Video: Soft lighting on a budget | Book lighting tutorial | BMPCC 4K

Today we are doing a lighting tutorial.
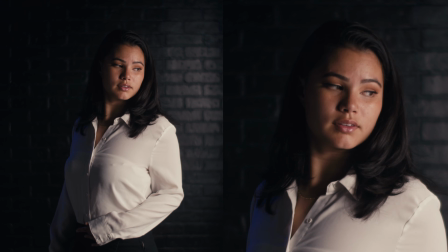(0:02)
I have Bree, she's our model for today, and we're gonna be going from harsh direct lighting to soft, more balanced lights. So first off, I'm gonna show her what she looks like with just harsh directional lighting,
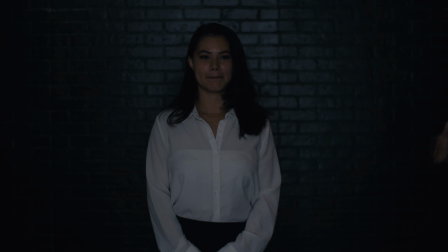(0:15)
and then we're gonna soften it up, build some layers, and add a little bit of balance to the shot.
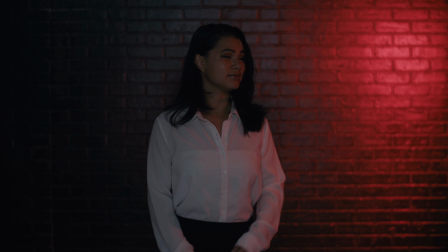(0:21)
Strike that on, striking. Let's change this color here and switch the mode.
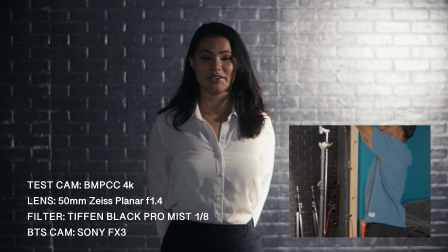(0:27)
There we go. Okay, so right now I'm at about, it's gonna be bright, Bree.
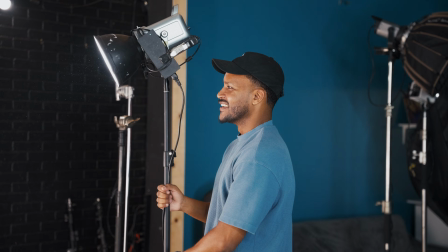(0:35)
Okay, right now you can see how obviously this is a little too bright.
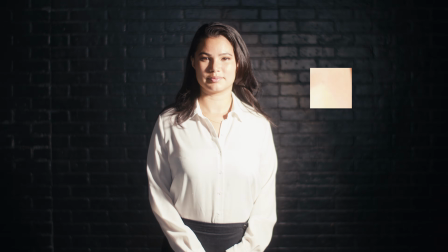(0:43)
And even if I lower the intensity and bring this lower and lower and lower, the intensity has gone down,
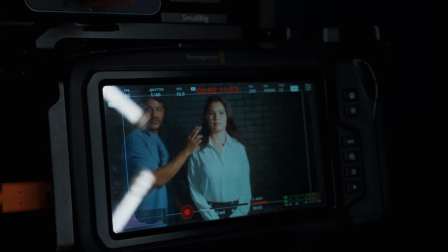(0:50)
but we still have pretty harsh shadows on this side of her face that are casting.
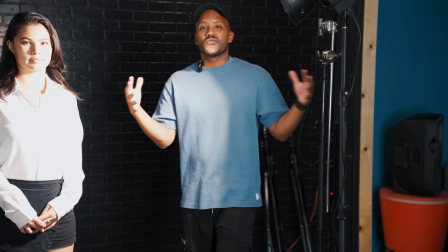(0:56)
In this circumstance, maybe we're working with 2, 3, 4 different people and we don't have a modifier,
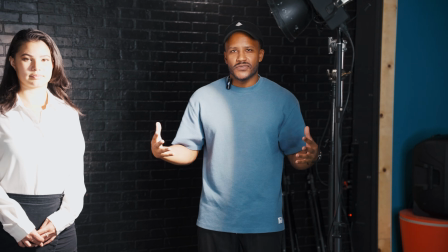(1:02)
something a Bowens mount to create like a China ball source to make it like softer. We just have this.
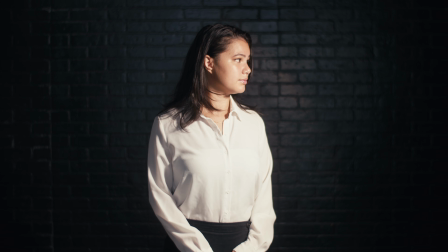(1:08)
So how we're gonna pull that off? We're gonna use a C-stand, and I hope you have that. If you don't have a C-stand, use gaff tape and a couple of sticks.
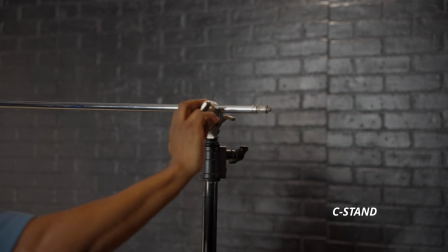(1:15)
And we're gonna fire this out. Boom. Gonna make sure this is tightened on both sides.
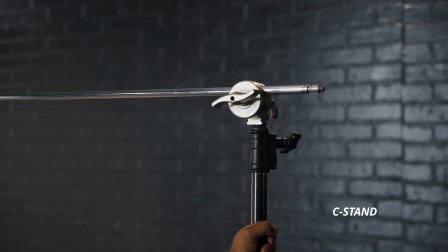(1:22)
And we are gonna sandbag this bad boy for now.
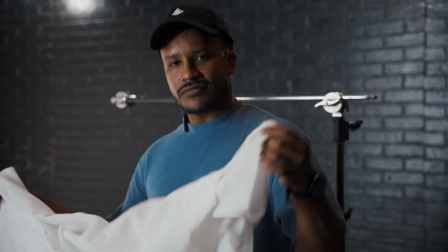(1:25)
This right here is just a shower curtain, I believe, that you could probably get from Walmart for like 10 bucks.
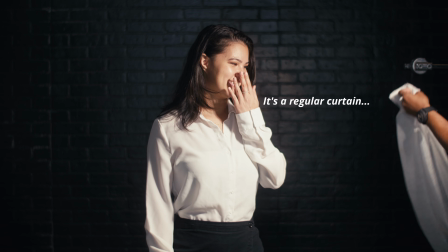(1:34)
It's what? Oh yeah, this is a regular window curtain.
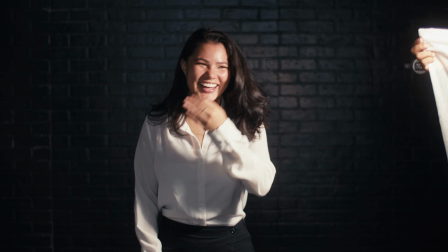(1:40)
This is not even a shower curtain. Oh, I didn't grab the shower curtain, which also works.
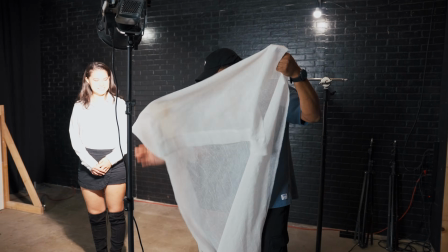(1:44)
So if we double this up, we can make it a little less transparent because it's pretty thin.
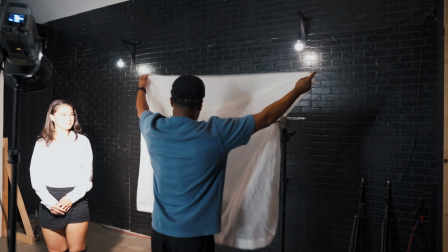(1:52)
And we're just gonna throw this over right here. And we are gonna use some clamps to secure that.
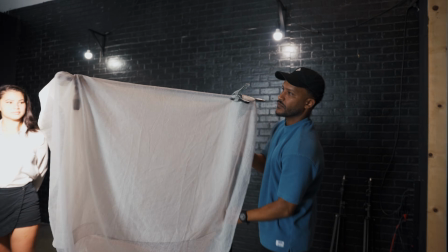(1:59)
We are going to bring this into the frame. And we're gonna start adjusting.
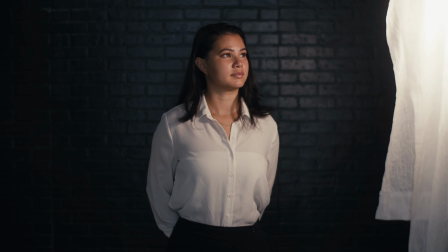(2:05)
So we're gonna raise this a little bit. And you can already see that the intensity
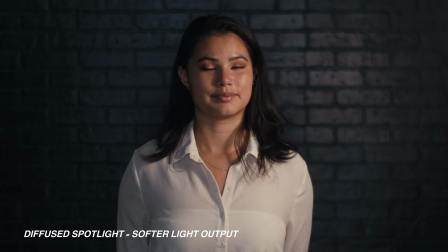(2:12)
significantly went down on her because we have this diffusion. The thing that's interesting about light is that it bounces, it's reflective.
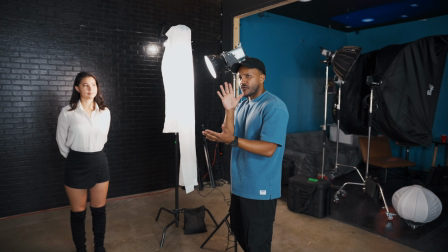(2:24)
So if something is more matte, it's gonna be softer.
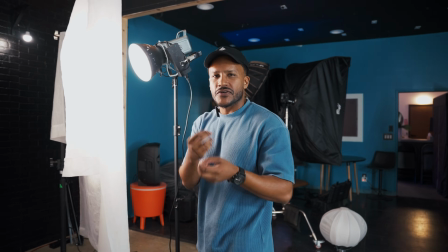(2:27)
If it's going through white, transparent material, also gonna work, you know, to create more warm tones or cool tones.
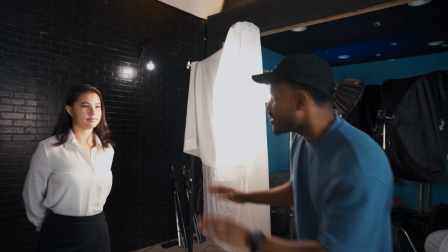(2:34)
And so you could already see the difference right there, but we wanna take it further. We wanna find ways, how could we balance this even more?
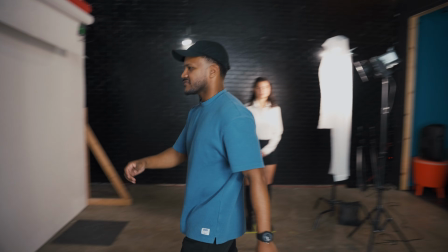(2:42)
We're gonna use a bounce board. So this is insulation foam.
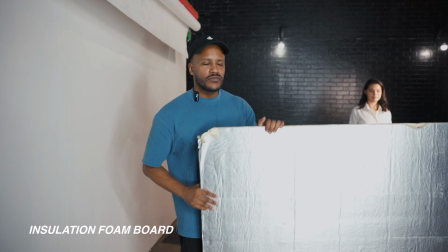(2:48)
You can get this from Home Depot for, I don't know, like 20 bucks.
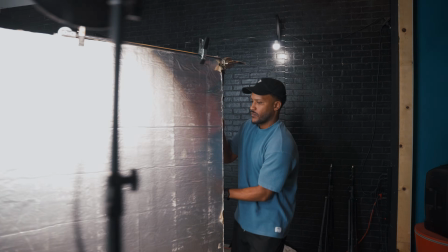(2:54)
I'm gonna bring this
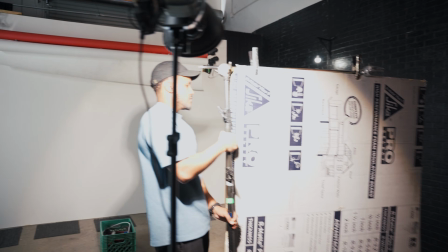(2:59)
to her side. So I gotta have the weight that way. Boom, okay. And instead of having the light striking directly at her,
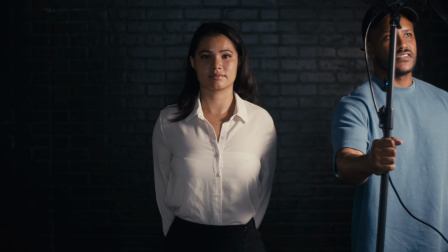(3:09)
we're gonna have the light bounce off of this diffusion or this bounce board.
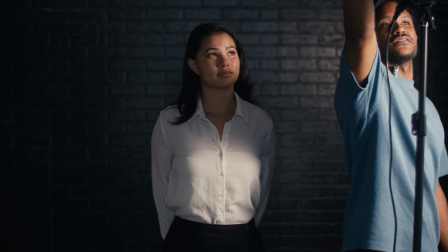(3:15)
And we're gonna make this more intense, even more brighter.
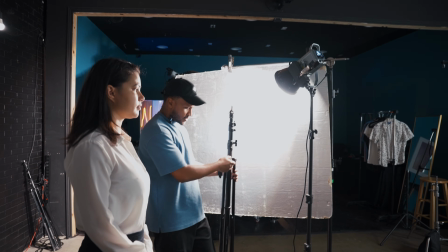(3:20)
Since I don't have the other C-stands, I'm gonna use some light stands.
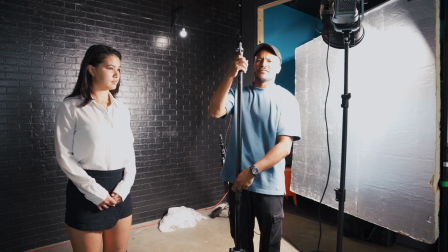(3:24)
The diffusion, I mean, you could really get away with a lot if you have clamps and some gaff tape.
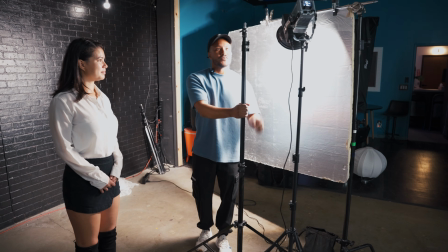(3:30)
If you're in a pinch,
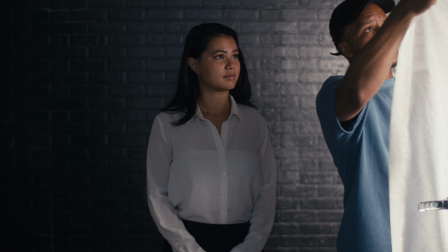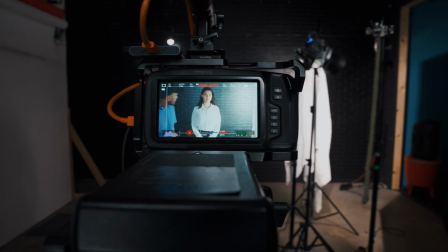(3:37)
boom. So now it's extra soft, that wraparound, look at that.
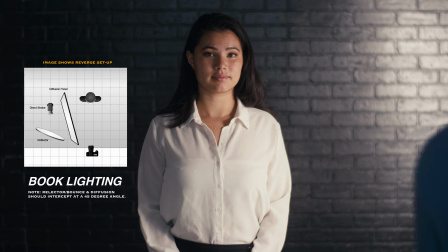(3:44)
This is what we call book lighting. And I could make this more intense and it's still soft.
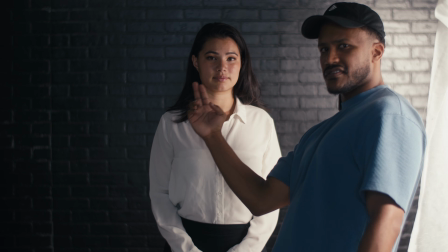(3:51)
We have this very easy cast of shadows coming on this side. And it's just this very smooth roll off.
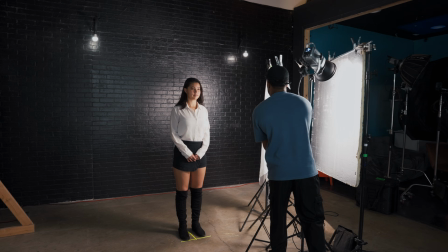(3:58)
It just makes everything look a lot more flattering. Raise this a little higher to get a little more of that forehead, you know?